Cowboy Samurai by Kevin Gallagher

So that was my short film. I hope you enjoyed that. So now I'm going to talk about the process. So for this project, I had 4 goals: envision, observe, understand our worlds, stretch and explore, engage and persist, and develop, craft, and reflect.
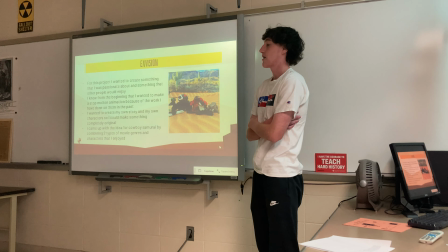So for envision, for this project, I wanted to create something that I was passionate about and something that other people would enjoy.
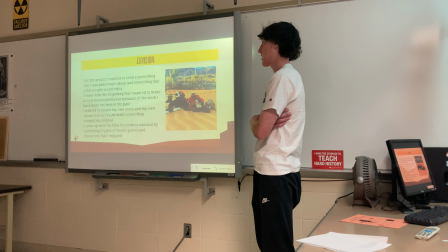And I knew from the beginning that I wanted to make a stop motion animation because of the work I'd done on them in the past.
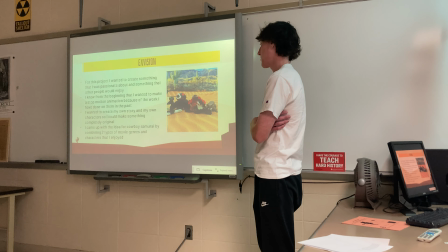I wanted to create my own story and my own characters so I could make something completely original.
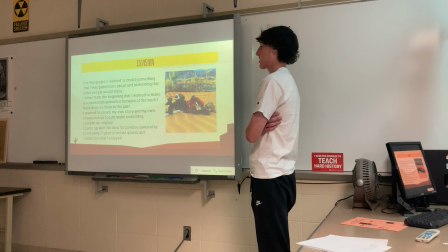And I came up with the idea for Cowboy Samurai by combining 2 types of movie genres and characters that I enjoyed.
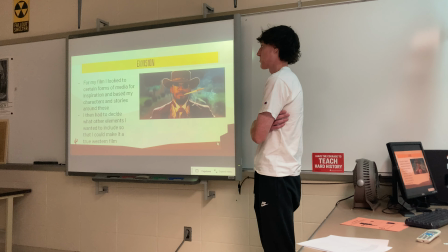So for my film, I looked to certain forms of media for inspiration and based my characters and stories around those.
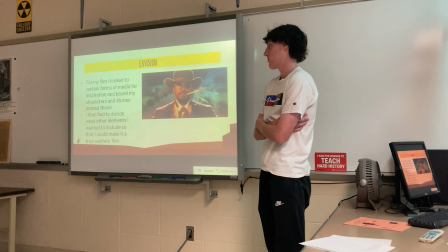I then had to decide what other elements I wanted to include so I could make it a true Western film.
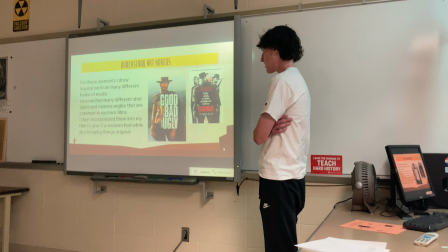So for these elements, I drew inspiration from many different forms of media. I researched many different shot types and camera angles that are common in Western films.
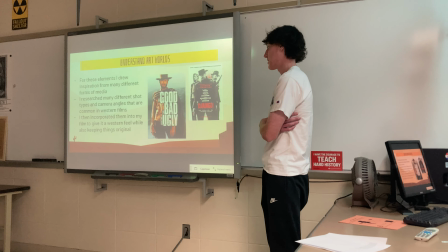And I then incorporated them into my film to give it a Western feel while also keeping things original.
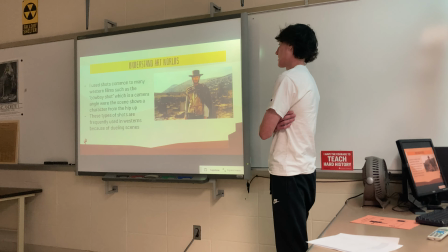So one shot that I use that's common in many Western films is the cowboy shot. which is a camera angle where the scene shows a character from the hip up.
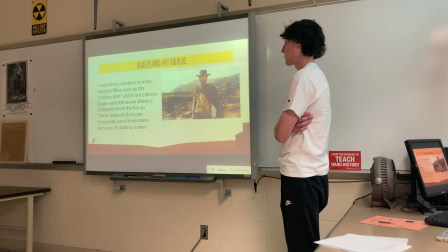Here's an example. And these types of shots are frequently used in westerns, mostly because there's lots of like dueling scenes.
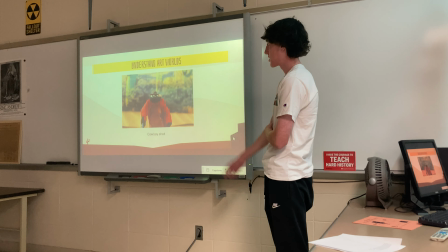Here's an example of the cowboy shot where I used it in my film.
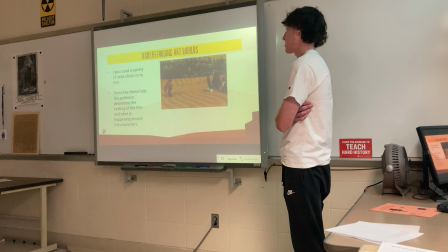Another shot I also used a lot of was the wide shot. And shots like these help the audience determine the setting of the film and what is happening around the characters.
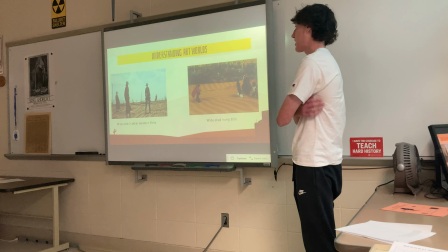So here's an example on the left of a wide shot in just a regular movie.
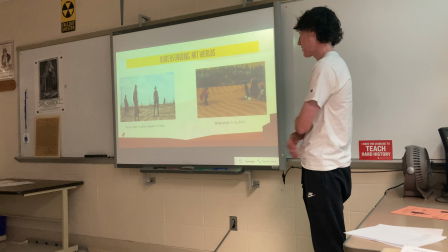You can obviously tell it's happening in some sort of like western setting, and based off the way the characters are spaced, it looks like they're about to like fight.
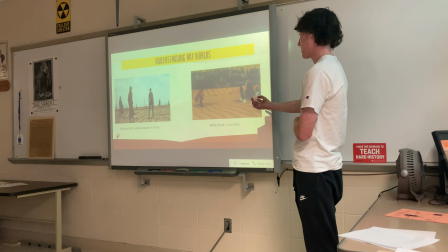So I took inspiration from that and used shots like these in my film to help the audience see like what's happening.
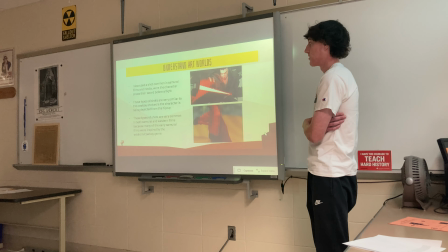So I also used a shot common in samurai films and media where the character draws their sword before a fight.
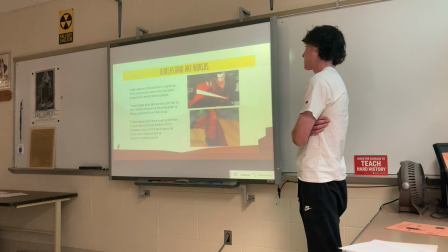So here's an example, and then how I used it in mine. These types of shots are very similar to the cowboy shot where the character is being depicted from the hip up.
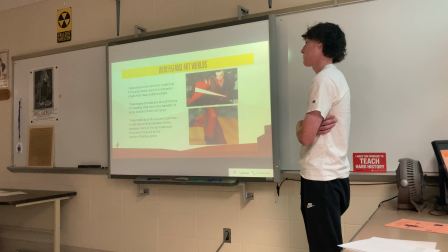And these types of shots are very common in both samurai and western films because many of the early samurai films were inspired by the western cowboy genre.
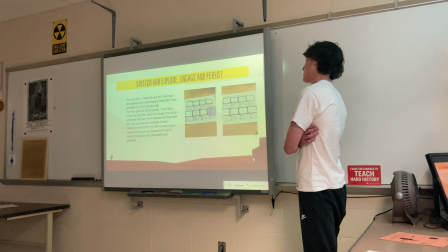So on my next goal, stretch and explore and gain and persist. This was mostly the creation process.
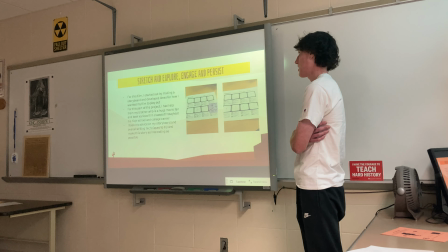So for this film, I started out by making a storyboard and developed ideas for how I wanted my film to play out.
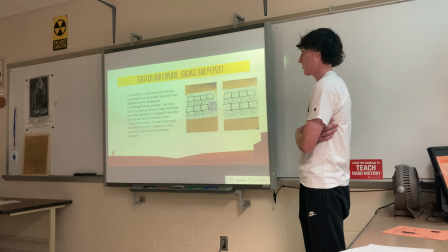For this part of the project, I had help from my mentor, who was my brother, who's a huge movie fan, and he took various film classes throughout high school and college. I took his advice on my storyboard and overall writing techniques to try and make the story as interesting as possible.
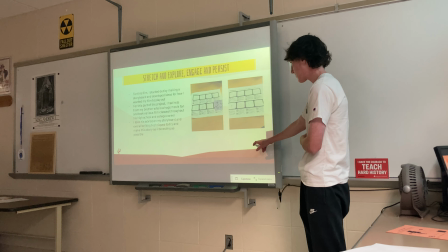Here you can see pictures of my very first storyboard. After I finished my storyboard, I then started making my characters,
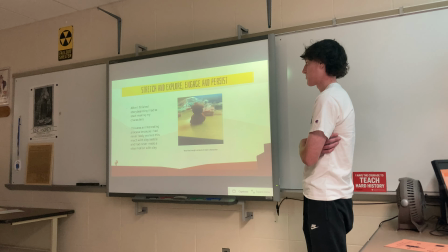and this was an interesting process because I had never really worked this much with clay before and had never made a stop motion with clay.
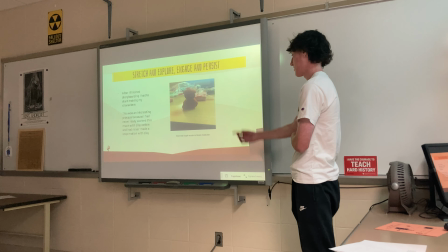So this was my very first like rough draft of my main character. Doesn't look that great, but I think I did a pretty good job moving from that.
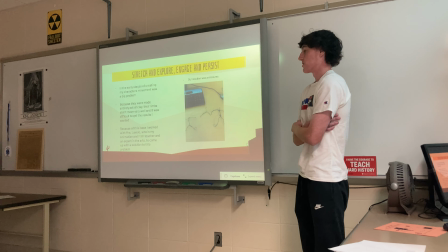So in the early stages of creating my characters, movement was a big problem because they were made entirely out of clay.
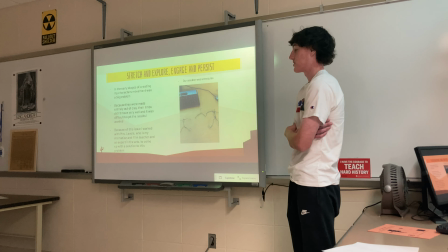Their limbs didn't move very well and it was difficult to get the results that I wanted.
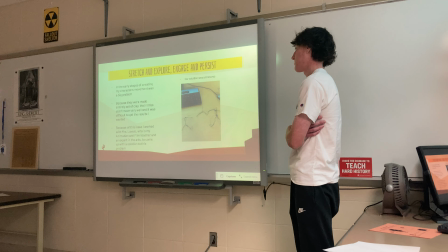So because of this issue, I worked with Miss Lavoie, who was my animation and film teacher and an expert in the arts, to come up with a solution to this problem.
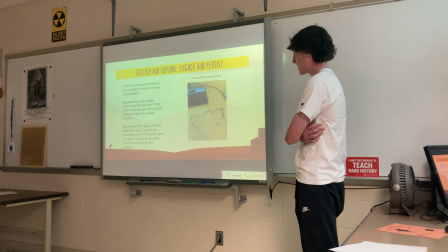And our solution was armatures. So basically what an armature is it's like a wire skeleton,
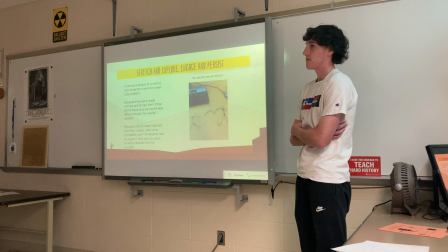and they're used really frequently in stop motion animation films to help the characters with like movements.
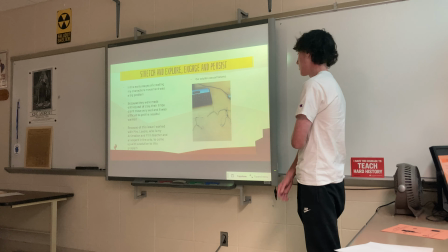It makes movement a lot easier, and you just sort of mold the clay around these.
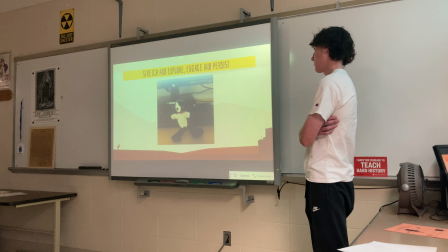So this is my very first character I made with the armatures, and I used him in my film.
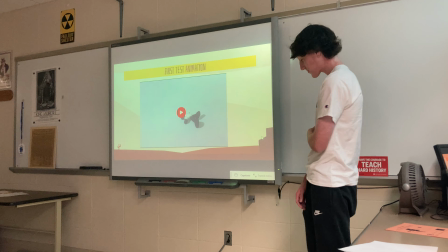So after I made him, I then went on to make my very first test animation to see how it would like work.
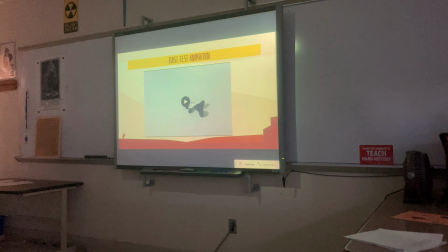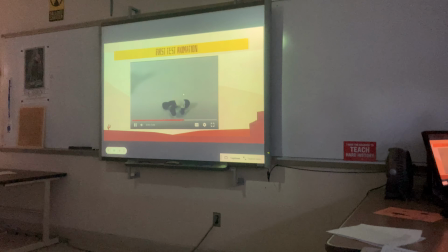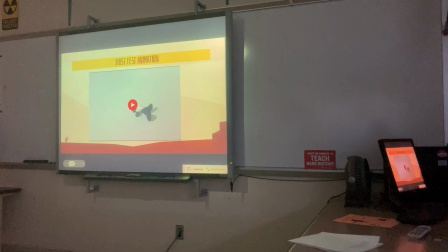So that was a very first like rough like start to my process, and I think I was able to come a long way from that.
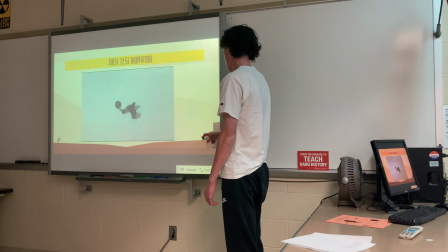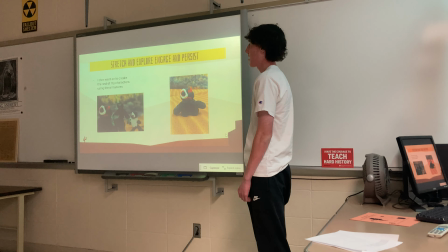So after that, I went on to make the rest of my characters, and I used an armature for all of them except this like big dude,
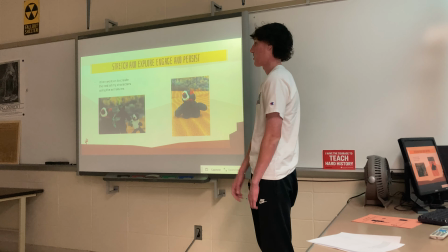because I wanted his movement to be sort of like awkward and clumsy since he was supposed to be like a big like menacing character.
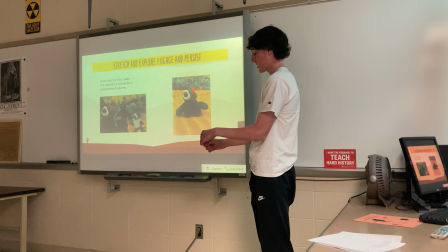So instead of armatures, I sort of like stuck toothpicks in his arm and then like stuck it into the body so it would like stay.
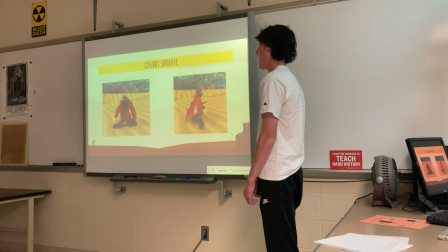And this was my main character, and I wanted him to be like recognizable to the audience,
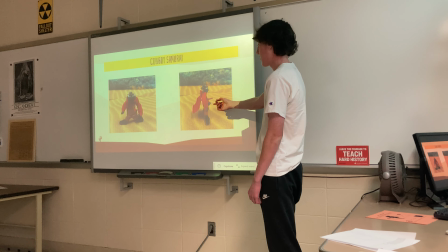so I gave him like a cowboy hat and a sword and the like revolver, and I added just a cape to make him look cool.
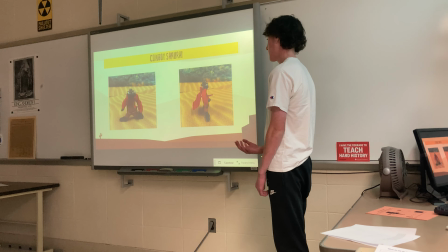And I wanted to make him stand out from the other characters because they all sort of shared like the same color palette, so I made him just have like different colors.
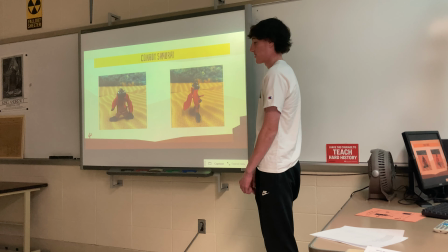And all his like items that he uses are all just like Lego pieces that I found around my house.
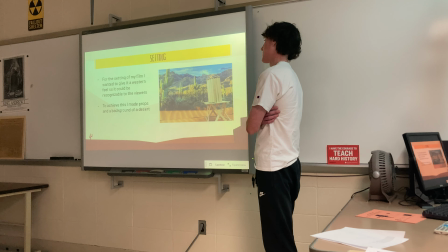So I then went on to create the setting of my film. So for the setting, I wanted to give it a Western feel so it could be recognizable to the viewers. So to achieve this, I made props and a background of a desert,
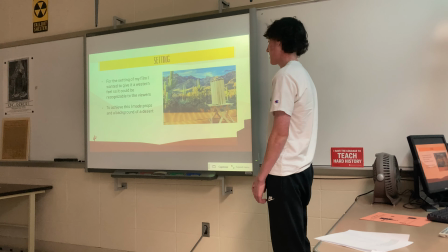and I made this little like Western like water tower out of popsicle sticks to make it look like wood.
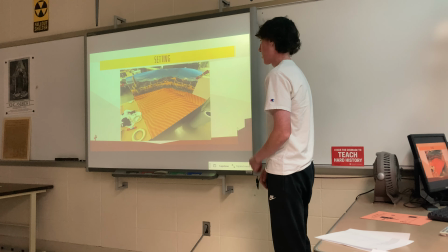And this was the space I had to work with for my project. It was pretty interesting because I had to print out the backgrounds and all like the sand,
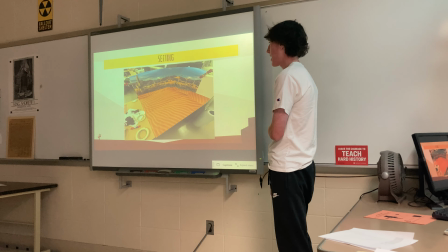and I had to stick like tape onto the back and it wouldn't really stay up, so I had to put those like clamps on,
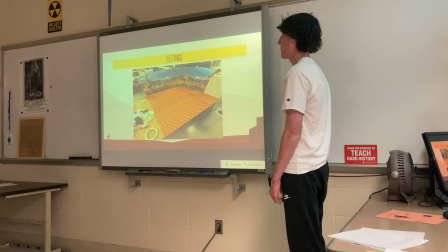and it was interesting trying to film and like not get those in the shots.
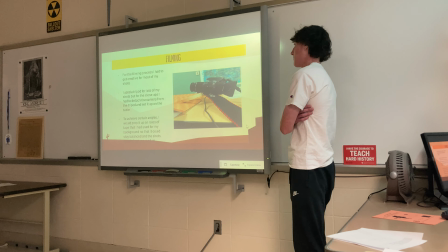So for the filming process, I had to be creative for most of my shots.
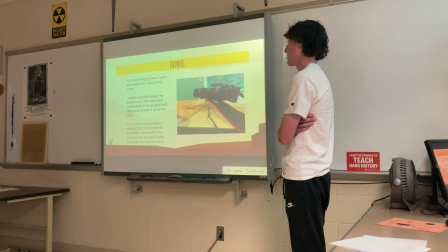I used a tripod for lots of them, but for the close-ups, I had to detach the camera from the tripod and set it up on the table.
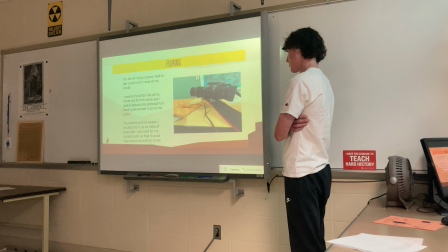So to achieve certain angles, I would prop it up on rolls of tape that I had used for my background so it could stay balanced and the shots would not get messed up.
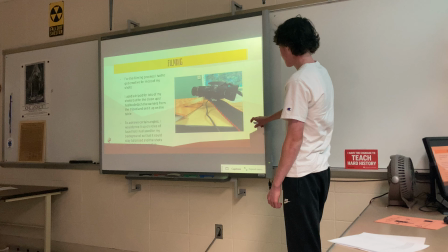Let's see if you can see this back here.
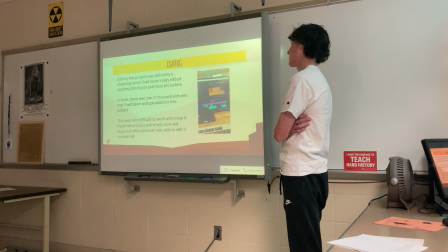And then moving on to editing, once I was done with filming, and editing this project was definitely a challenge since I had never really edited anything this big in Premiere Pro before.
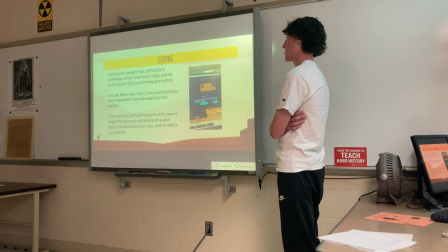In total, there were over 2,000 pictures that I had taken and uploaded for this project.
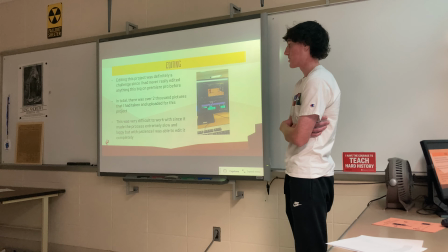This was very difficult to work with since it made the process extremely slow and laggy, but with patience, I was able to edit it completely.
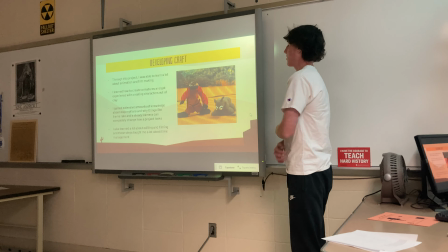So I learned a lot from this project, which moves me on to my last goal. Through this project, I was able to learn a lot about animation and filmmaking.
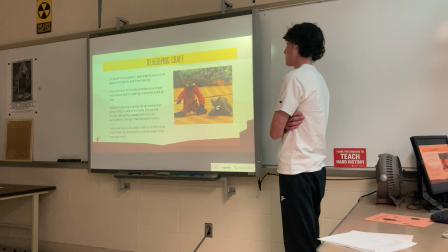I learned how to create armatures and got experience with creating characters out of clay.
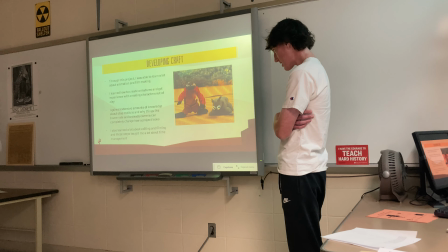I gained extensive amounts of knowledge about stop motions and why things like frame rate and steady camera can completely change how a project looks.
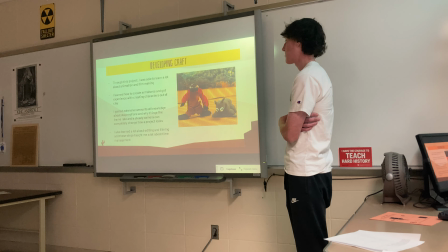And I also learned a lot about editing and filming, and these steps taught me a lot about time management because I had to film this and edit
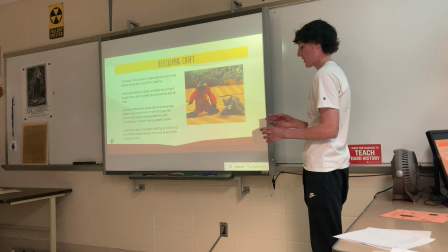it entirely in school because my workspace was in school and I had to edit it on the school computers.
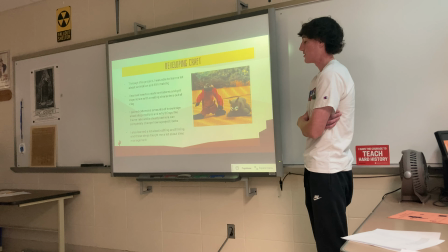So I had to come in during lots of my free periods. And, yeah.
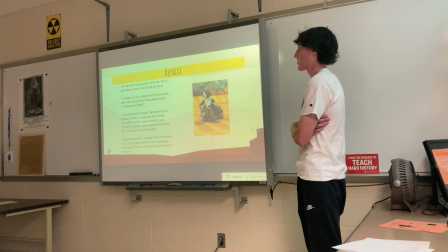So for reflecting, this project was pretty difficult, but it was also a very rewarding process.
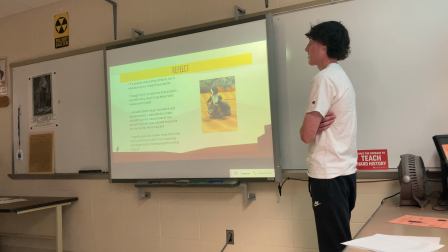In my time spent on this project, I learned many new things about stop motion and myself. I realized that through hard work and perseverance, I was able to create something I was proud of, and something that was not just enjoyable for me, but hopefully for others as well.
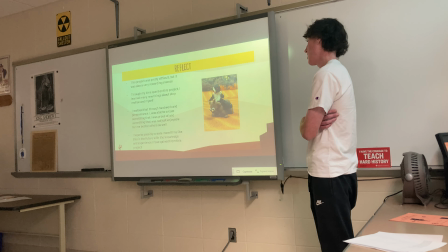And I hope to possibly create more films like this in the future with the knowledge and experience I've gained from this project.
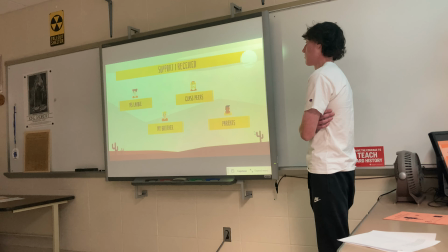I received a lot of support for this project. Miss Lavoie gave me a lot of help.